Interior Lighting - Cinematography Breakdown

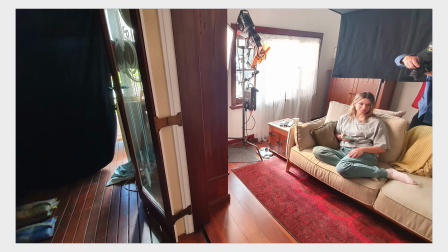The lighting for these shots is more or less the same. We just brought that 600D inside to get a bit more out of it
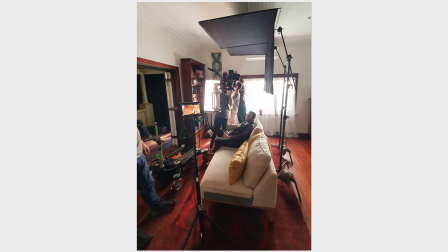and added these floppies over the top of her to add a bit more contrast.
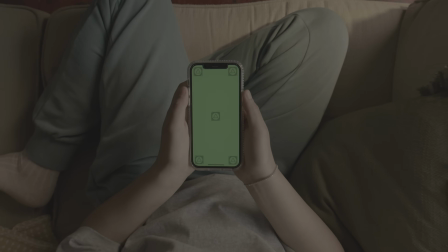Then in post, they just comped this image over the phone.
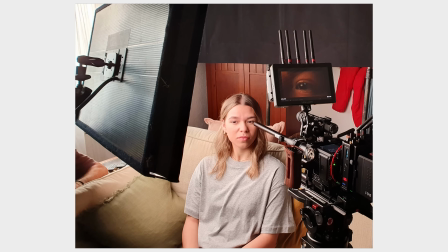All right, and then we go to this macro shot of the eye. We had a probe lens that we tried first, but it didn't look right for the shot. So we swapped that out for the 85 with the diopter instead. Then, because we were so close on the eye, and knowing that this ad was going to play on big screens and TVs and all over the place,
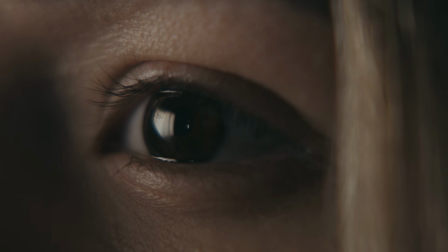you can see the reflection of the light in her eye. I thought back to an article I saw from Steve Yedlin, who's an amazing cinematographer who shot huge movies and just has really great solutions for overcoming problems.
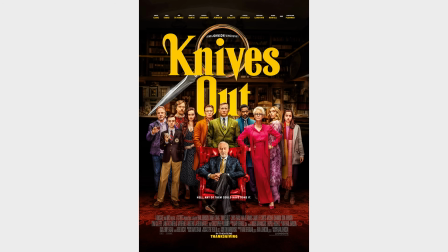And how they overcame this problem on the movie Knives Out with the reflections in the glasses,
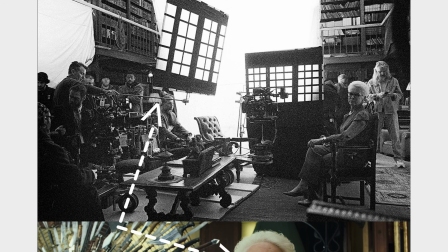and how they put up cardboard windows in front of the lights so the lights wouldn't reflect back in the glasses,
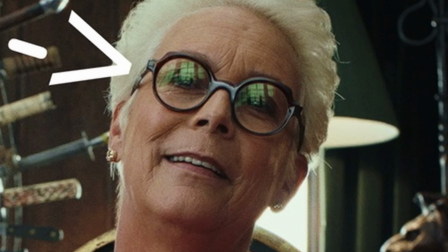they would look like windows.
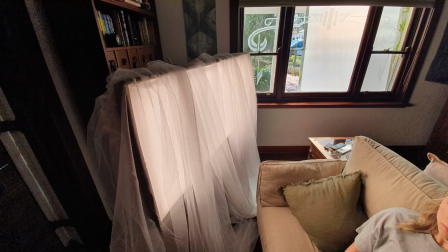So I sort of thought about that on a very small level and just said, hey, to the art department, let's throw that sheer curtain that was on the window over this light and it'll reflect in our eyes and look a little bit like the window.
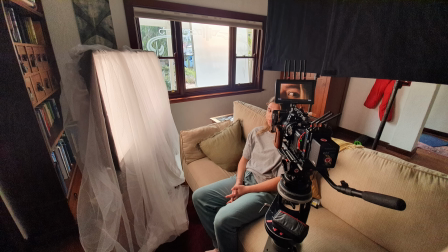And I think it kind of worked.
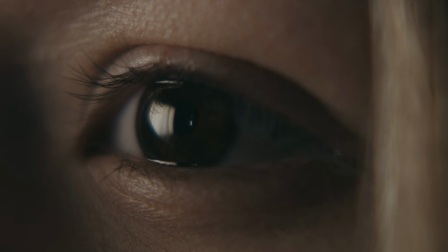The only thing I would do differently if I was to do it again was to have more ambience in the room so you can see the walls and the bookshelves and the other stuff that's in there if I was to do it again. But it's just a little bit better than having this square box of a light frame in the shot.
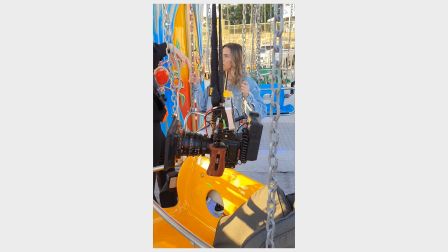And then there was another shot that we did on the Komodo, which was the end of her on a chair swing at the fairground,
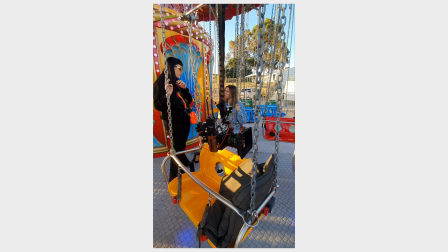and got the grips to rig the camera onto the chair so it was kind of safe but still able to be handheld.
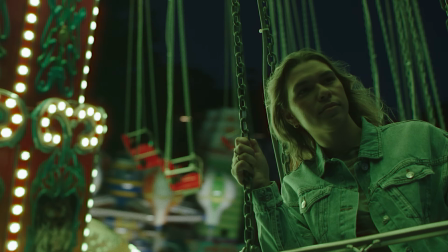And we were going to shoot a few different angles, but we ended up just shooting this one. And I think this one works out the best because we're looking into the lights on the ride. One thing I did do was ask the guy in charge of the ride, the carny folk? Is that what they're called?
What's the other thing that scares you?
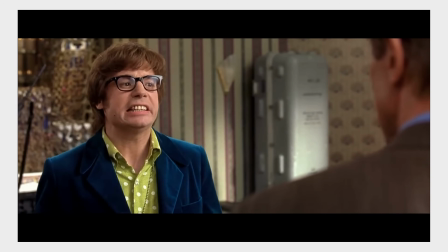Carnies, circus folk, smell like cabbage, small hands.
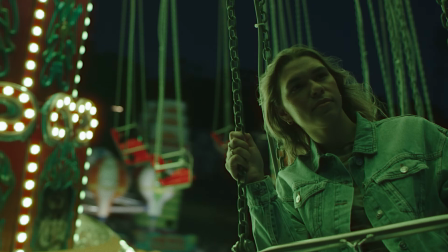To turn off all the lights that were front lighting her. The only light that's hitting her is the one that you see on her side and the one above.
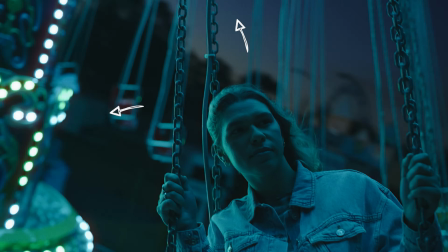None of these ones that were behind the camera or to the side of the camera. Then I got into the camera chair to do the shot, filming back on her, and immediately got f***ing sick and couldn't do the shot. So someone else took over and operated the camera while I sat on the sideline and cried, and everyone laughed at me.
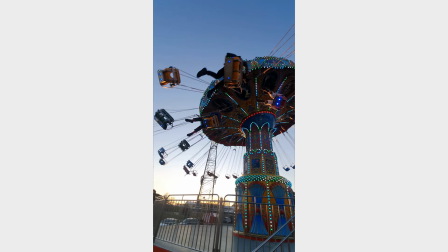But the benefit was I got to sit with the focus balloon and have an early dinner.
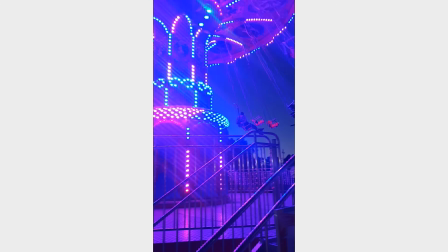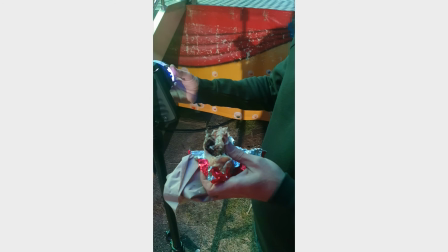Alright, and I'll talk a little bit about these realistic looking phone scenes that we did. So there's people on set who need to see the monitor and approve things, like the client and the agency and me, the director.
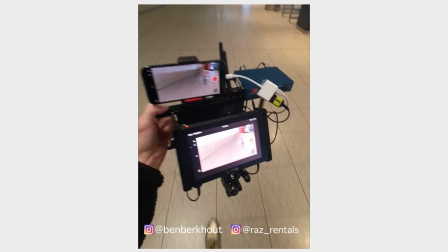So my AC friend Ben and Raz came up with this great option for monitoring the phone,
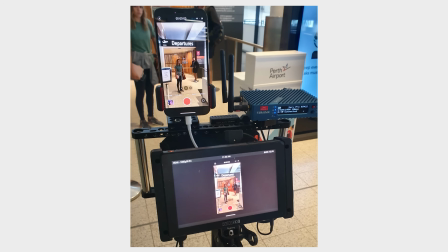where we had a phone mounted to a cage with the signal going out into a Teradek, which is powered by a V-lock on the back.
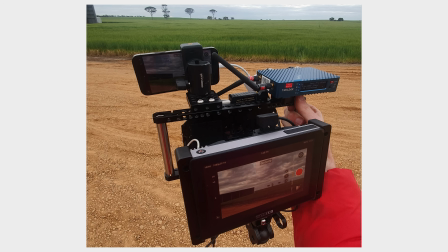Then we had another monitor on the front to get a bigger image. Then there was a few iPads on set that you could watch the live stream. And I've never really lit a scene on a phone before, so that was a bit of a learning curve.
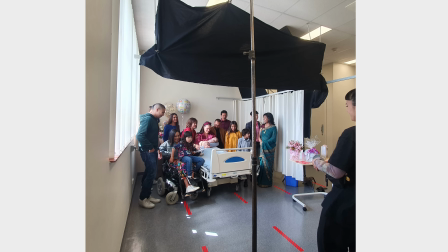We set up a lot of lights and neg trying to get some shape that we wanted, but we also wanted the phone to do its auto features so it looked real.
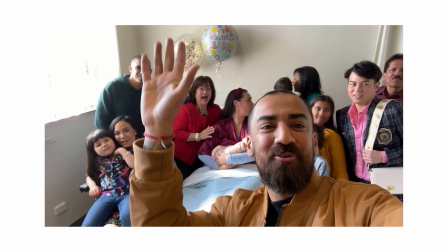We ended up turning off a lot of the film lights that we have. It was just so bright and kind of strange because it just looked too lit. So I mean, lighting wise, the shots look a bit shit, but that's not really the point. It was meant to look real, and I think it does. So that's your job as the DP, to make it look like it's meant to look, and not just be a backlighting robot all the time and trying to make things look as pretty as you can make them look. Doing what's needed for the job is necessary sometimes.